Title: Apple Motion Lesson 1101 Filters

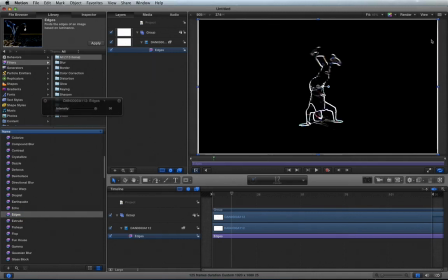(4:07)
And now you can see we're getting a little bit of a white edge background here,
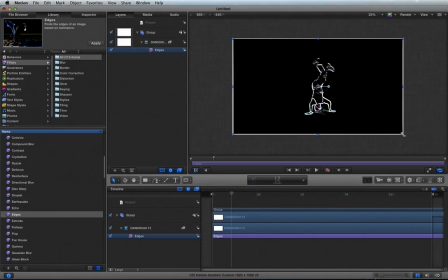(4:12)
so I'm just going to get rid of that by expanding the video. So it just gets rid of those white edges like that. And now I'm going to go into Inspector, and I'm going to look at my edges, and you can see here we've got intensity all the way max and mix.
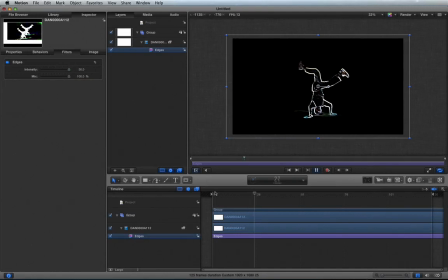(4:28)
So now you can see this is definitely something that is really bringing up, using the filters, definitely it's definitely a strong filter that really is obvious that we have stylized something here, whereas the other one was subtle.
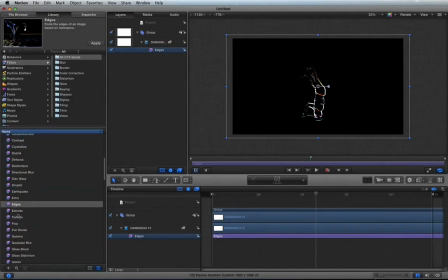(4:47)
And we can even go further with this. Let's go into here and let's get something like, maybe, how about bloom?
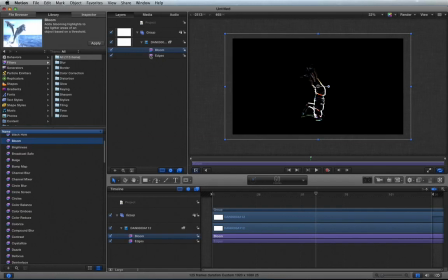(4:59)
Let's try that. Let's add bloom, see what happens here. So now with bloom, you can see when I turn it on, it makes things a little bit brighter. And if we go to the inspector and look at the amounts, we can even up the amount here and, you know, change the thresholds.
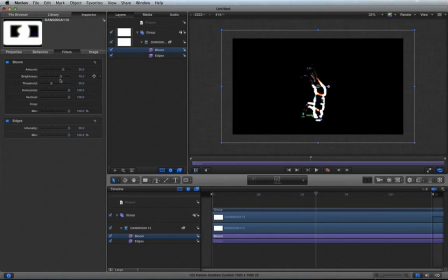(5:17)
And so now it's really, you know, really just, you know, big here. And we can maybe even change the vertical even more, or decrease the horizontal.
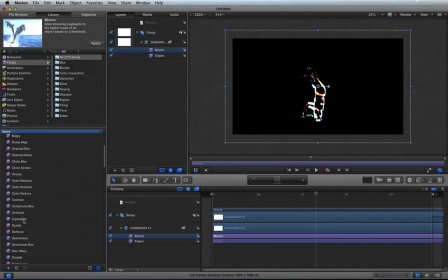(5:30)
And, you know, and then we can even go back into the library here, maybe take a look at something, you know, like, how about even add another glow to this.
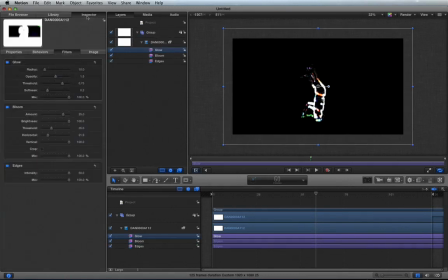(5:45)
So we're adding another glow, and that even adds more, go to the inspector. And so we can really start to, you know, add layers of things. And so now you can see we really are, you know,
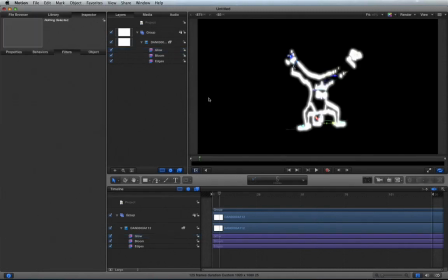(5:59)
changing what this this video looks like, and it's definitely stylized now, right? Like, here we go, videos going around, and this is an example of something where it's really, you know, over the top.
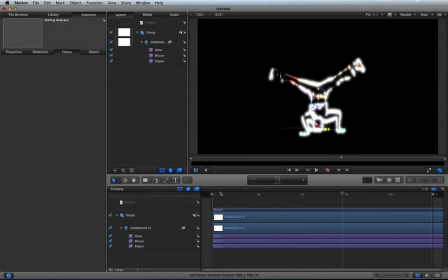(6:11)
And the other thing I want to point out is that one thing we can do is we can even use keyframes to change what this looks like. So for instance, if I take bloom off for a second, so we just have glow.
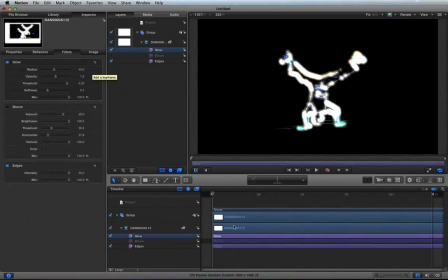(6:25)
You know, if I go into glow here, maybe I only want the glow to happen when he's spinning. So for instance, when he's not spinning, we're just going to have it down at 0. I'm going to keyframe this, and then I'm going to move forward here.
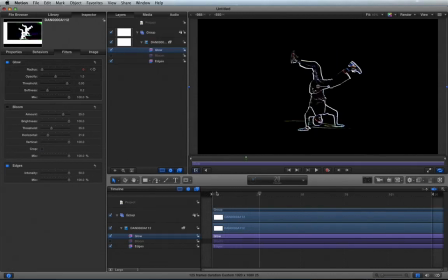(6:39)
And then just as he goes to spin like this, we're going to add another keyframe. And then as he's spinning here, right to this middle point, I'm going to increase the radius to like, let's say that.
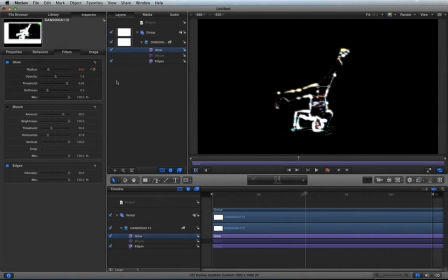(6:56)
And then when he comes back and he puts his hands down, we're going to go back to 0. And then when he spins around again, I'm going to bring this back up.
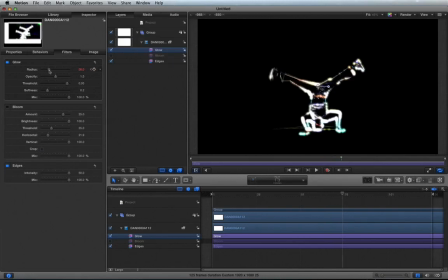(7:09)
And then when he puts his hands down again there. So basically, when he's putting his hands down to start himself spinning, I'm just decreasing the glow. And then when he's fully spinning, I'm just increasing the radius of the glow. So I'm just doing this by hand. And you can see that now I can use keyframes
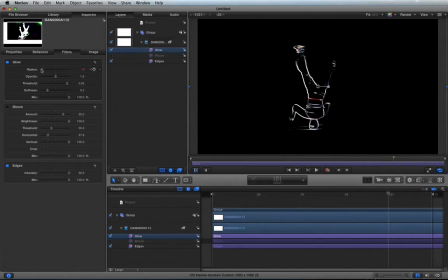(7:30)
to even like affect the way the filters are working, to really accentuate something. And the reason I'm doing this is because as he's spinning, I'm really trying to, you know, make it show like, hey, like this guy's really spinning, you know.
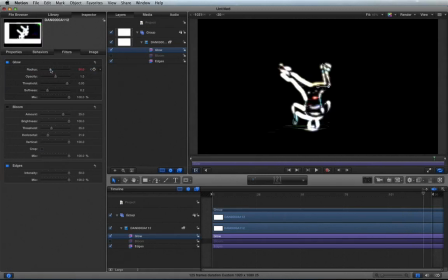(7:44)
So, you know, maybe down at the end here, we just really go and just all the way for it here, like that.
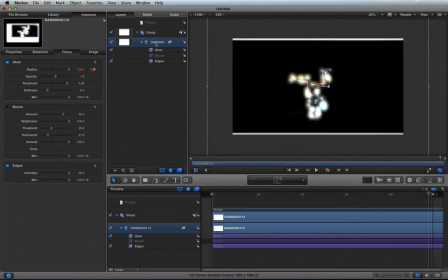(7:52)
Okay, and now I'm just going to go and I'm just going to zoom out and just even make this a bit bigger here, just so that we don't get these white edges. Okay, like that.
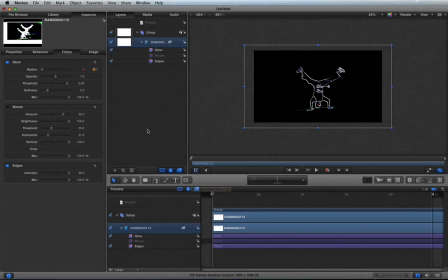(8:06)
So now, when we play this back, you're going to see that as he spins,
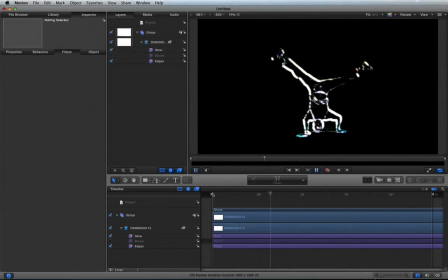(8:15)
he's going to start to really glow like that, and then he's going to slow down and glow. And so, you know, the reason I chose to add the glow more when he's spinning is it's just a way of really showing off the movement, yeah?
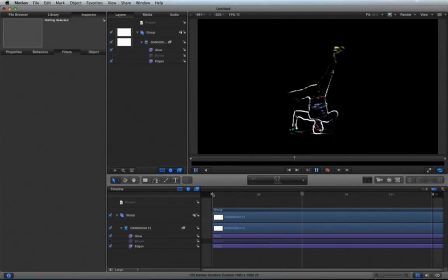(8:29)
And the other thing we can do here is it doesn't have to be just, you know, this effect here.
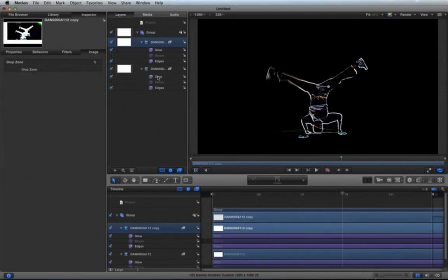(8:35)
What happens if we go and we take the video and we duplicate it and get rid of all the filters so that, you know, we now have the original video underneath, and now maybe what we can do is we can go into here and change in properties,
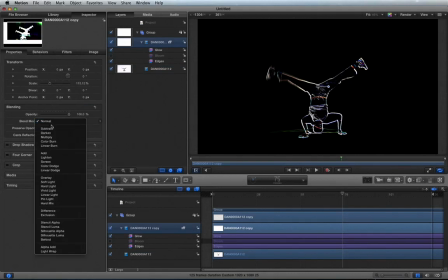(8:51)
maybe change the blend mode so that, you know, it's something like subtract. So now we have the effect going on, of course, but instead of it being the straight up effect, we're blending it using a blend mode of subtract. And so now, when you look at it, it kind of gives it this interesting kind of cartoon look, you know, and it's definitely, you know, stylizing in a way where we're mixing it back in with the original video. And then maybe you're like, you know what, it's too obvious what's going on here. Let's decrease the opacity of that effect and just make it like subtle, you know, so like maybe just make it like something like that.
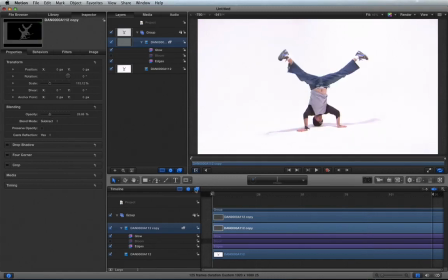(9:31)
And now you can see that when he starts to spin around, You know, there's just this subtle effect there of something going on. It's almost like it's adding some motion blur, or just, you know, the effect, it's not as pronounced.
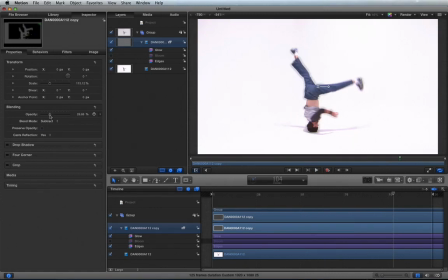(9:48)
So again, we're back to more of a subtle effect. So filters can give you a subtle, not so big change. They can give you a huge change. But most often, you really have to be careful that you're using filters for a reason. You're not just doing it to be cool, but, you know, in this case,
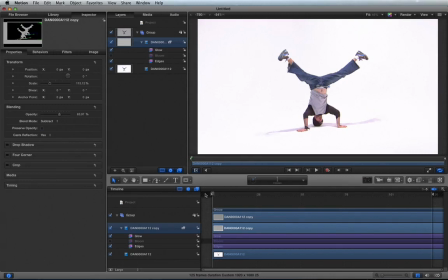(10:03)
I'm increasing the glow amount when he's turning to really show off the movement, and I'm just trying to give it a little bit more energy. So it gives it something like a different look. Now one last thing I want people to be aware of when it comes to filters is the
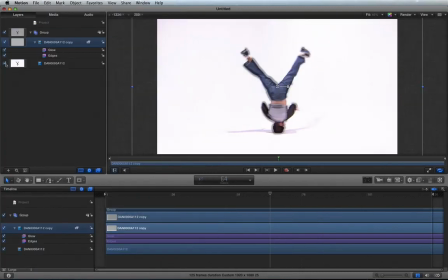(10:26)
order. So if I just turn this off for a second so we can just see this amount,
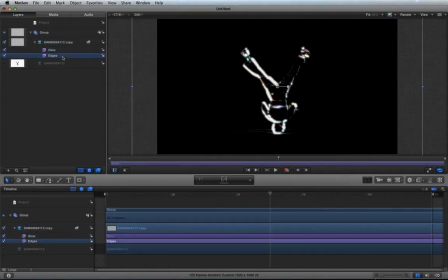(10:31)
you'll see here that we have edges being found first and then glow. And the way this works is the filters work from bottom to top. So what happens is, if I turn these off for a second, so here's our original video.
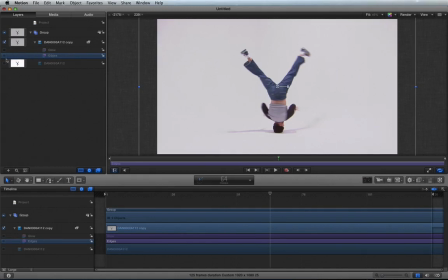(10:44)
You'll notice that edges, when I turn them on, this is what happens. It finds the edges. Whereas if this is glow, you can see glow just slightly makes things more of a glow.
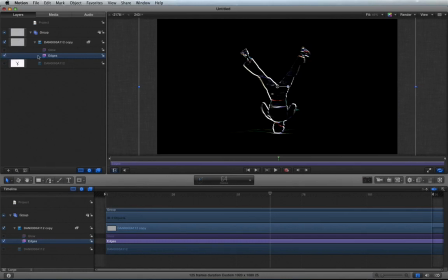(10:55)
So if I find edges first, because it's at the bottom, and then I add a glow, you'll see what motion does is at first it finds the edges and then it finds the glow. And the way that works, and I'm just going to even show that even more, is you can see here is that if I were to switch the order,
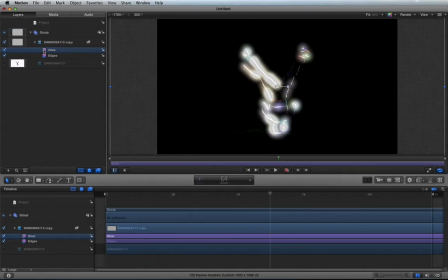(11:13)
so if I were to take the glow right here and move it down to edges, you would see now what's happening is that this object or video is first having a glow applied, right?
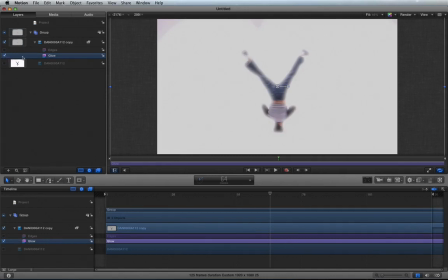(11:27)
So here's the glow being applied, and then after the glow is applied, then it finds the edges.
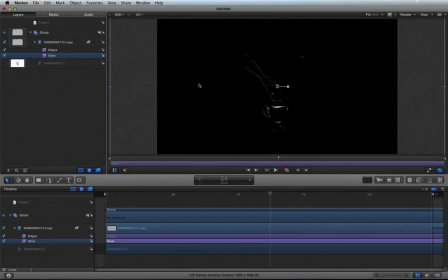(11:32)
And you'll actually see that it's actually changing the way this works. So if I switch these back, what that means is first it finds the edges, right? And then it adds the glow. So you always want to be aware of the order of your filters, where in motion it starts with the bottom one and then works its way up.
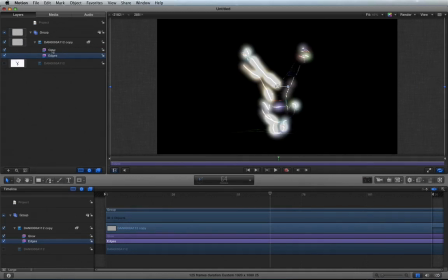(11:52)
So it does the edges first, then glow. Then if there was another one, it would work its way up, up, up. So it actually is important, the order that you do your filters, because that changes the way they're affected.
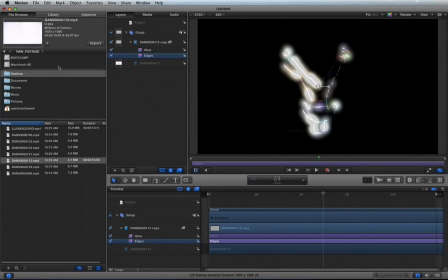(12:04)
So for the assignment, this is what I want.
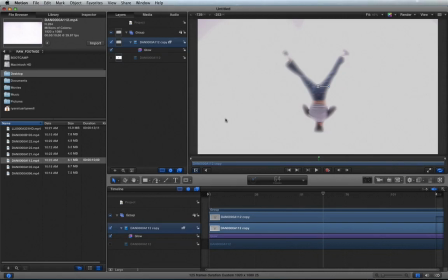(12:07)
I want people to make 4 separate parts of the screen.